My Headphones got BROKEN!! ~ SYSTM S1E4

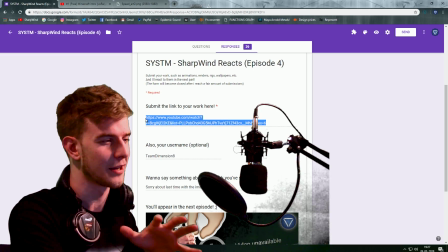12:31 I know that some team sent me, and I think I do remember you, but I don't remember the image, so don't worry.
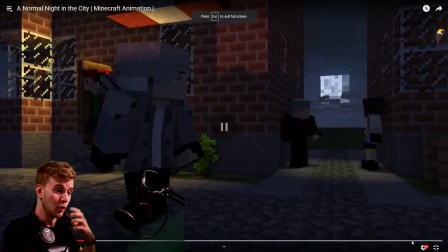12:36 It's okay. Okay, ooh, I still have the fast motion. I just should be better.
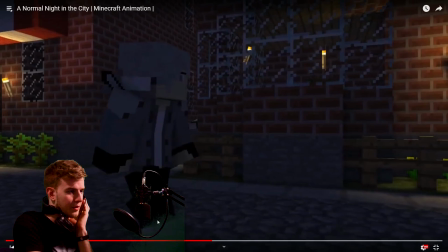12:41 Alright, so lighting, first thing needs work, lighting. The walk cycle, the legs are sliding and it's kind of linear with the head motion and stuff.
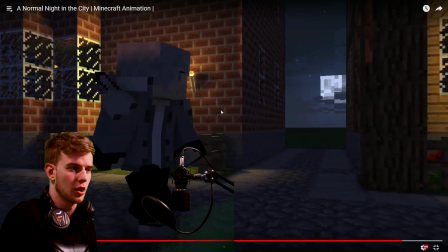12:48 So yeah, the camera following is nice, but the walk cycle should be bouncing more and more like ease and stuff. When the head turns, the body should also turn slightly with it, because like when you turn around, you usually rotate your entire body with it.
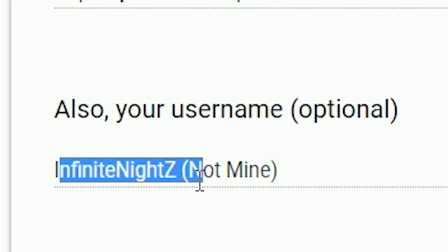13:00 But yeah, lighting and walk cycles. Infinity Knights, not mine. Just doing God's work.
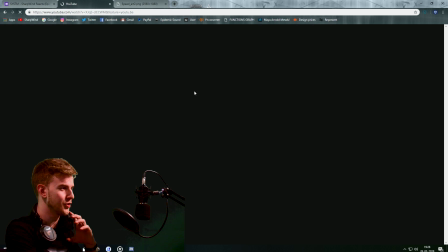13:06 Aren't you a charismatic fella?
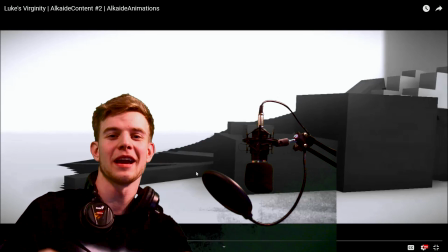13:11 Stop. In my last video, Alkai sent me a submission. And then before I even reacted, I said, you know what?
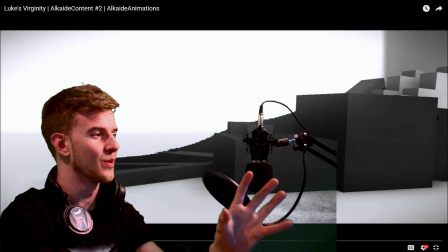13:18 Alkai made a very good video. And it was this one, Loose Virginity. Toppest quality. You definitely watch my channel. Doing God's work. Amen. Alkai Animations.
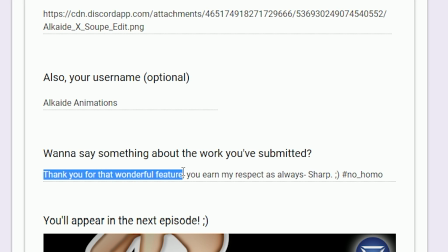13:27 There we go. Thank you for that wonderful feature. You earn my respect as always.
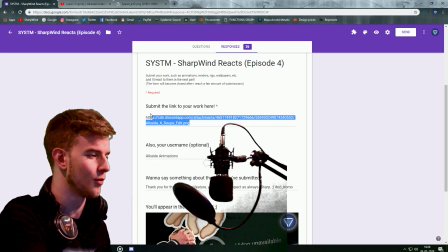13:32 Sharp. No homo. Okay, he said no homo, everything's okay. We're good, man. I love you, no homo.
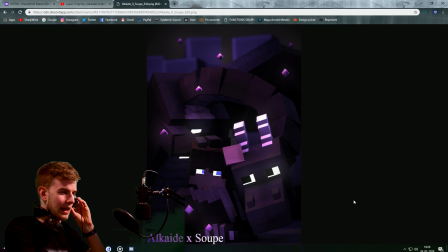13:37 That's the Alkai I was just talking about. Yeah, he's great. Alkai times soup. Yeah, they have this lovely little bromance going on. They say no homo, so it's okay. It's no homo. They say no homo. I really dislike the format.
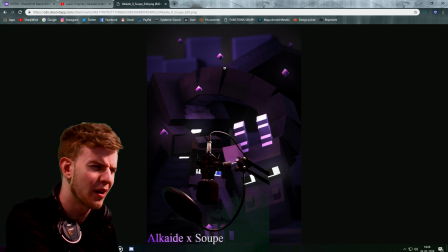13:48 Like, the lighting is all purple and romantic. The particles, I don't know what they are, so maybe the particles are kind of disgusting as well.
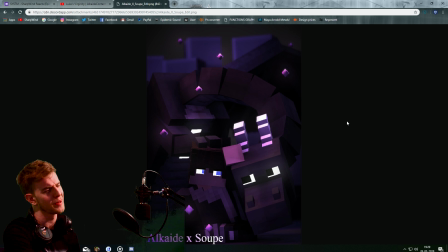13:56 Background kind of fits, like there's not really much going on with the background. With the colors and shapes and stuff kind of fits with the render. Only thing is the format. Even the text suits the cause. I'm not just saying this because I like you as a staff, no homo.
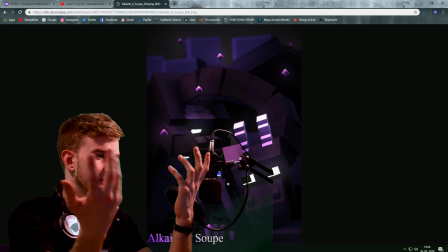14:08 But yeah, the render itself is very nicely made. Except the format and those ugly ass particles, but yeah.
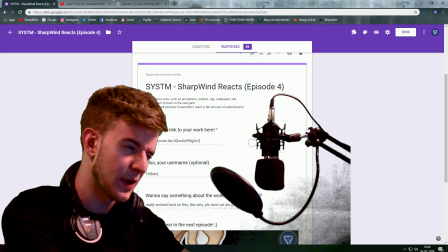14:13 Yellows, really worked hard on this. Very like, please don't cut this part out. Jeez, I know what hard work feels like, but I don't have the time.
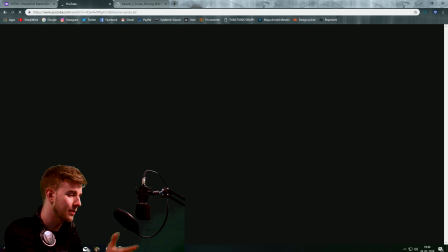14:20 Like, I really want to watch the whole thing, depending on how long it is, but...
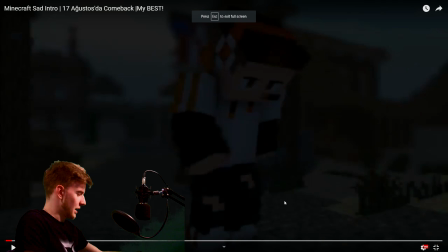14:29 1 point for you. Best ethics. I need headphones for this. And this is still very sad to watch. Can I get an F in the comments section? Can we hit 5 likes? Stiff walking cycle.
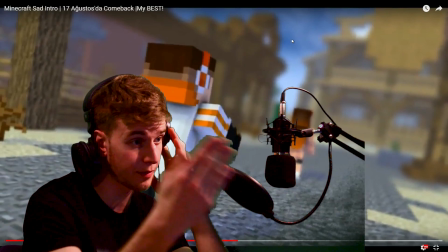14:43 Not sure if the music is copyright, but yeah, heartbroken. The depth of field, the blur, it's kind of very strong and it's almost disturbing.
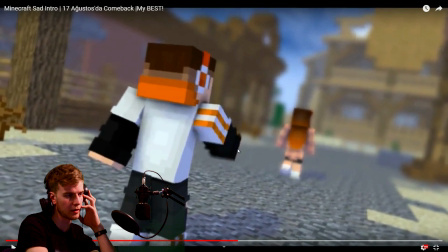14:50 I do like the motion blur of the arms and limbs though, but it's kind of stiff. Is this an intro?
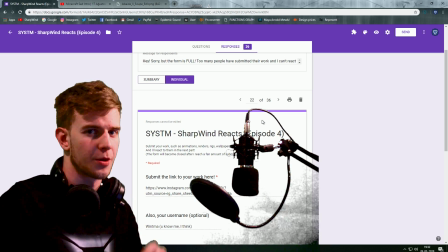14:56 Yeah, Minecraft said intro. Oh, stiff motion, maybe practice the motion. Vintma, you know me I think.
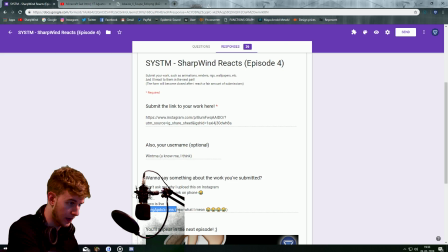15:01 Yes I do. Taco is live. King Abdo's fans know what I mean. Alright. To be honest, I don't watch King Abdo.
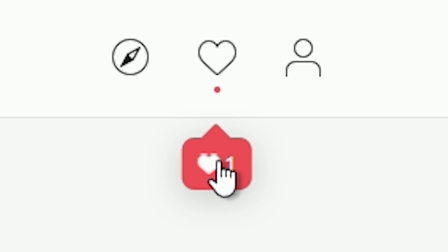15:06 Sorry. Yeah, this is King Abdo. You haven't got a notification. You're gonna watch it later. Can I enlarge in this image?
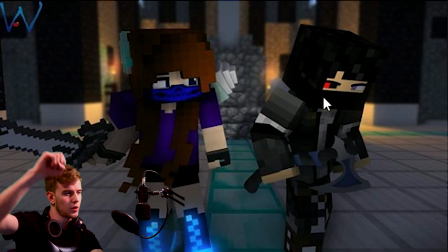15:11 Oh, I liked it. The image is very dark and there's only one spotlight again on them, which is not consistent lighting, and it almost seems set up, not like they're actually in the environment you put them in. Like, it looks like there's a camera crew with spotlights in front of them, you know what I mean? Also, missing some fill light at these edges here.
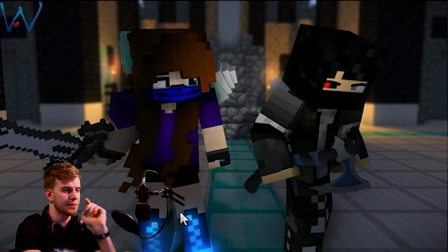15:28 The posing is not too bad, except the legs here. She needs to maintain the balance, but both her legs are turned in one direction, which makes her want to flop on the side.
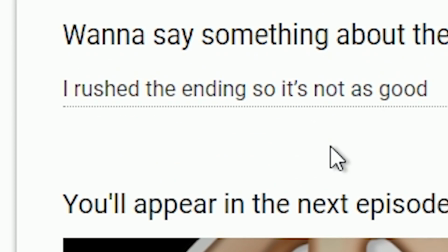15:35 Same with Abdo here. Ninja-minations. I rushed the ending, so it's not as good. Don't worry, I usually don't make it to the ending, because I gotta rush this video. Petodnevno, prvo sam snimam.
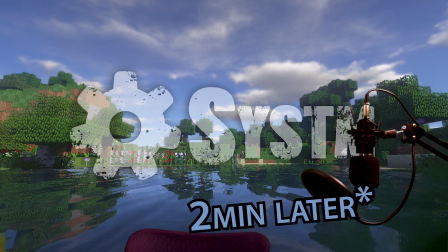15:46 1 second. I am back. Things should be taken care of now.
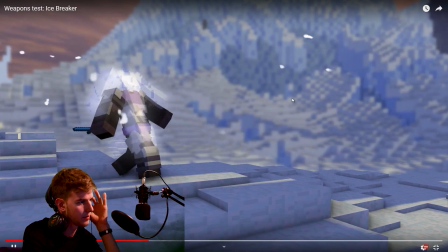15:51 Icebreaker. Idle, so I'm gonna switch. Oh, I see what happened here.
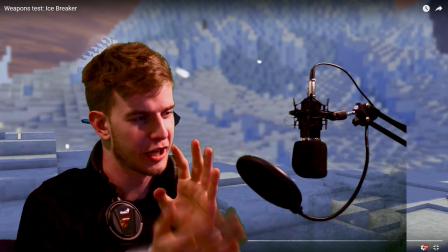15:57 The alpha glitch is what happened. Increasing the render depth will do absolutely nothing.
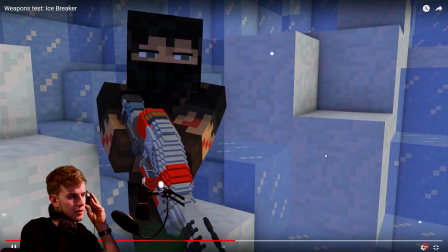16:01 So, at my respect. This dude. Alright, let's see if there's any effects on the gun or just...
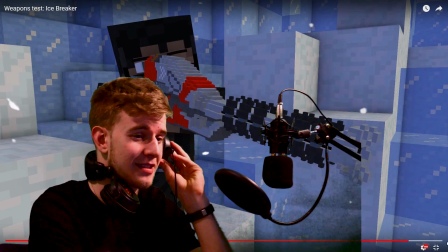16:09 Yeah, no effects. I guess the rig looks nice, if this is what you were going for, but the animation needs some work.
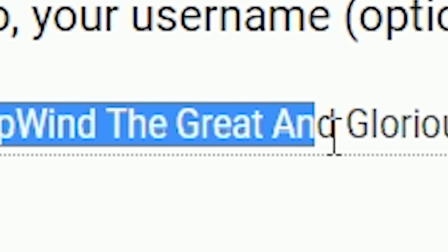16:14 Your username. Sharpwind the Great and the Glorious the Third 2.0 Bob.
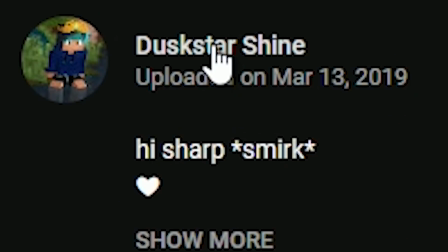16:19 Just a work in progress I need feedback on. Dusk Star, almost got me there.
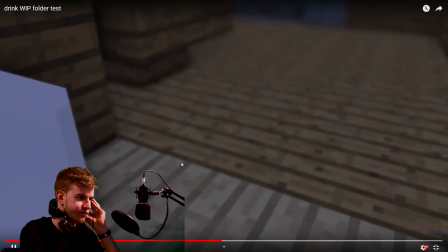16:26 Okay. Alright, I like the smooth camera motion.
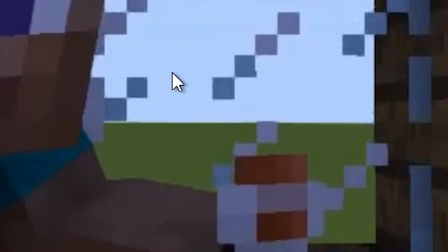16:32 I do want to point out the fact that there's no scenery outside, just, you know, like flatlands. You wake up to this like, what a wonderful view. Oh, wait.